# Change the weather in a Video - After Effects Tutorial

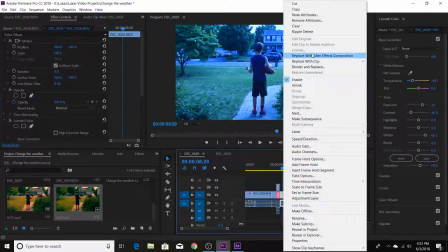493s
And what we're gonna do, we're gonna bring this into After Effects like we did with the other clip,
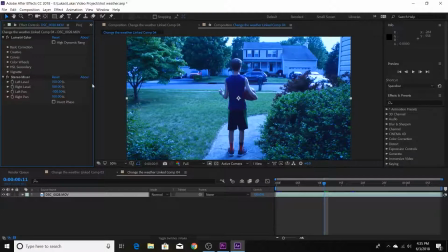500s
and we are going to be using new effect.
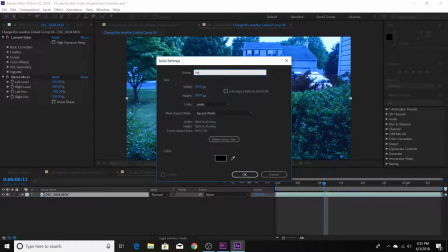504s
So actually, first we need to create a new solid and just call it snow, and yeah, just hit okay.
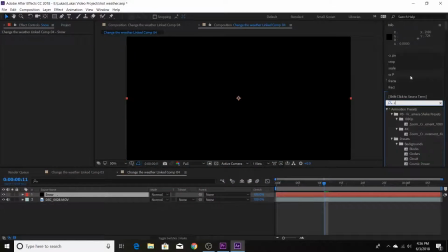512s
And we're going to use the effect that I was talking about called CC Particle. CC Particle World. And it's a really cool effect.
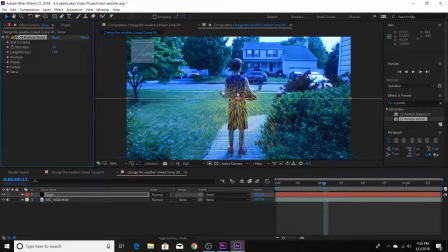524s
And we'll drop this onto our solid. And what it will do, it will create particles like snow.
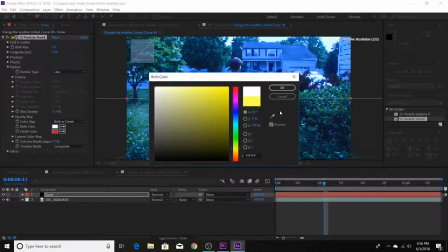529s
Or right now on the screen, it's, I guess, like a little firework thing. But of course, it's snow right now, what we're trying to get.
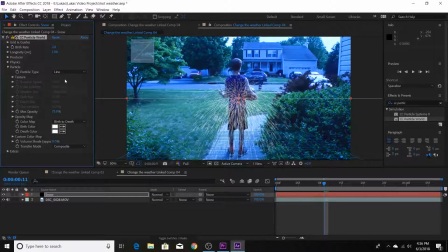535s
So we're going to make it white, because, like, you know, snow is white. And we're going to make this a faded sphere. And what it's going to do, you already get this little look, but it's going down, but it's, like, centered, you know?
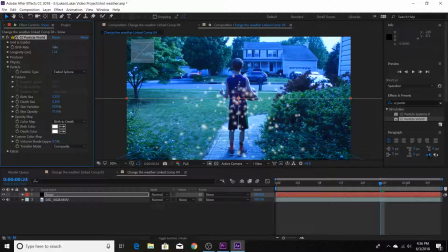551s
So we're going to increase this and this, the birth rate, because we want to have a lot, because, like, as soon as you press that button, it's going to be freezing, and snow is obviously going to come down,
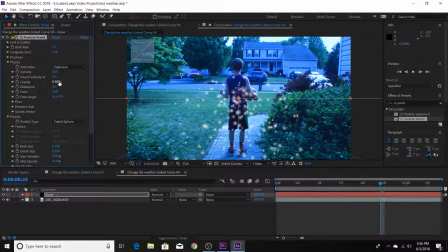563s
because, you know, raining, just wintering, freezing. We're going to move this gravity down, velocity, the snow kind of flutters down. And we're going to spread out our snow with this. We're going to make this a little wide.
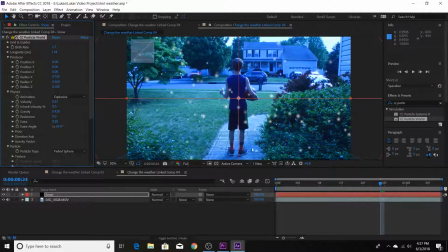579s
The Y axis to be big. So we have a little bit of an offset. It's coming down, snowing. But what I really want to do, I'm going to use this. Actually, wait.
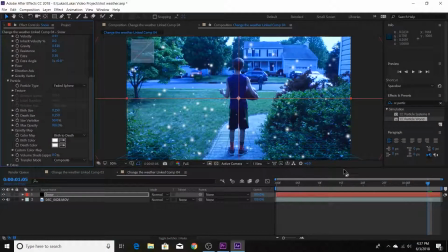596s
we're going to make this max opacity. Because we want it to be solid, even though snow is a little bit clear and see-through, but not really for right now.
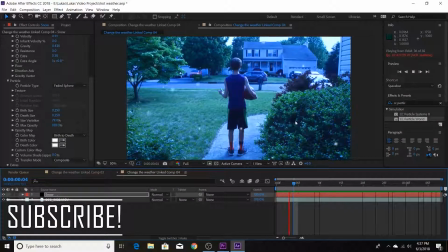611s
But yeah, it looks pretty good. But I think that one thing I'm going to do is scroll back up,
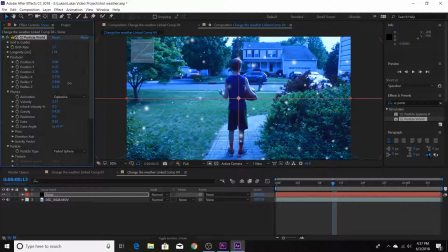619s
and we're going to go to the radius Z, and we can move it out so it doesn't look like everything is at a certain point. We want it to be like some being close up and some being like on top of him, sort of. So when we do this radius Z, it gives us this, and it looks really good.
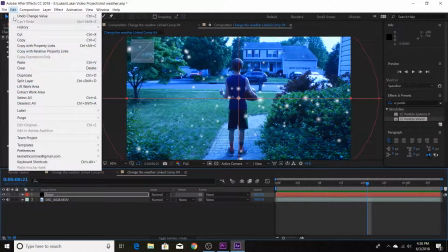641s
Yeah, I think it looks pretty nice. We're just going to, let's see, export it out with the render queue like we usually do.
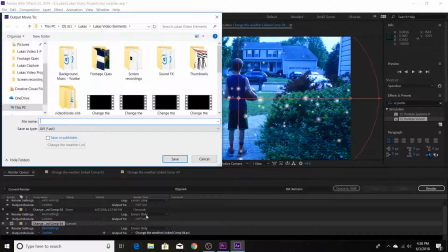651s
And all this cold. And, well, it is cold. And we'll just save this and render it.
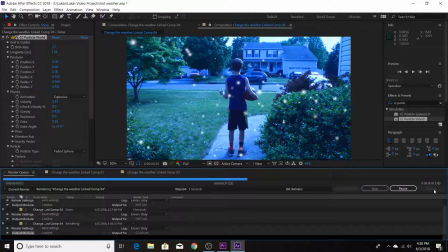663s
Yes, it looks pretty good for what you're trying to get around. You can make this whatever you want it to be. You can make it a little bit
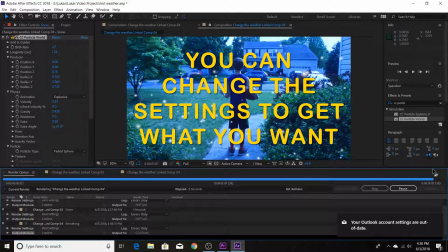674s
harder, like come down, like velocity and the opacity can be harder. Because like if you want a blizzard, but right now this is supposed to be a simple
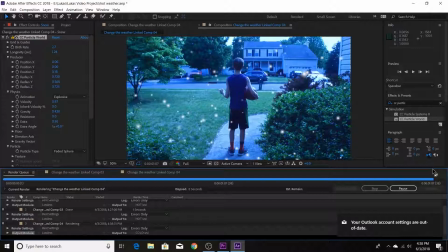684s
cold little scene that as soon as he presses that button, the snow is gonna come down.
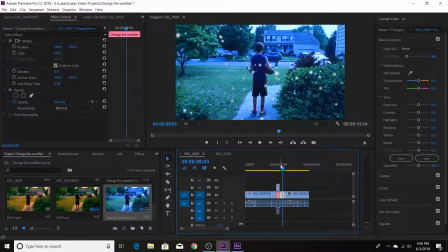689s
Okay, so now I just brought in my clips back into Premiere Pro and they're looking pretty nice.
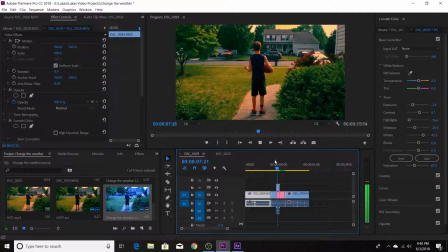694s
You know, you go from this raining to the hot to the cold to the snow.
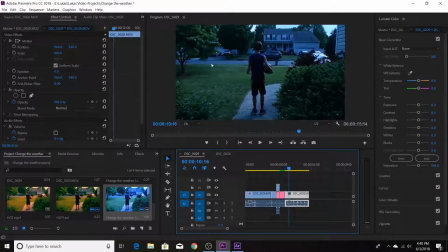698s
And now this last part is going to be where it's going to be like a perfect day. It's going to be beautiful. So what we're going to do, we're going to make the exposure up, you know, because it's sunny out.
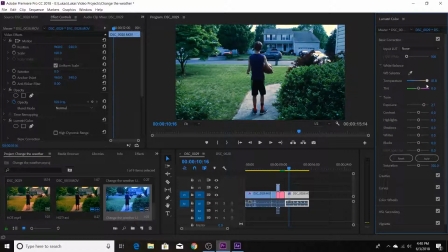712s
We're going to make this temperature to the opposite of the blue that we did on the previous clip. Maybe highlights definitely up. Look pretty good. Definitely want to get the saturation up because the greens need to be green, you know, because it's a nice day out.
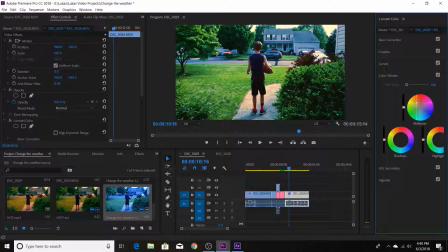729s
And we'll even throw a tiny bit of like a reddish orange just to brighten some stuff up. We're going to reverse that with the shadows on here on the color wheels.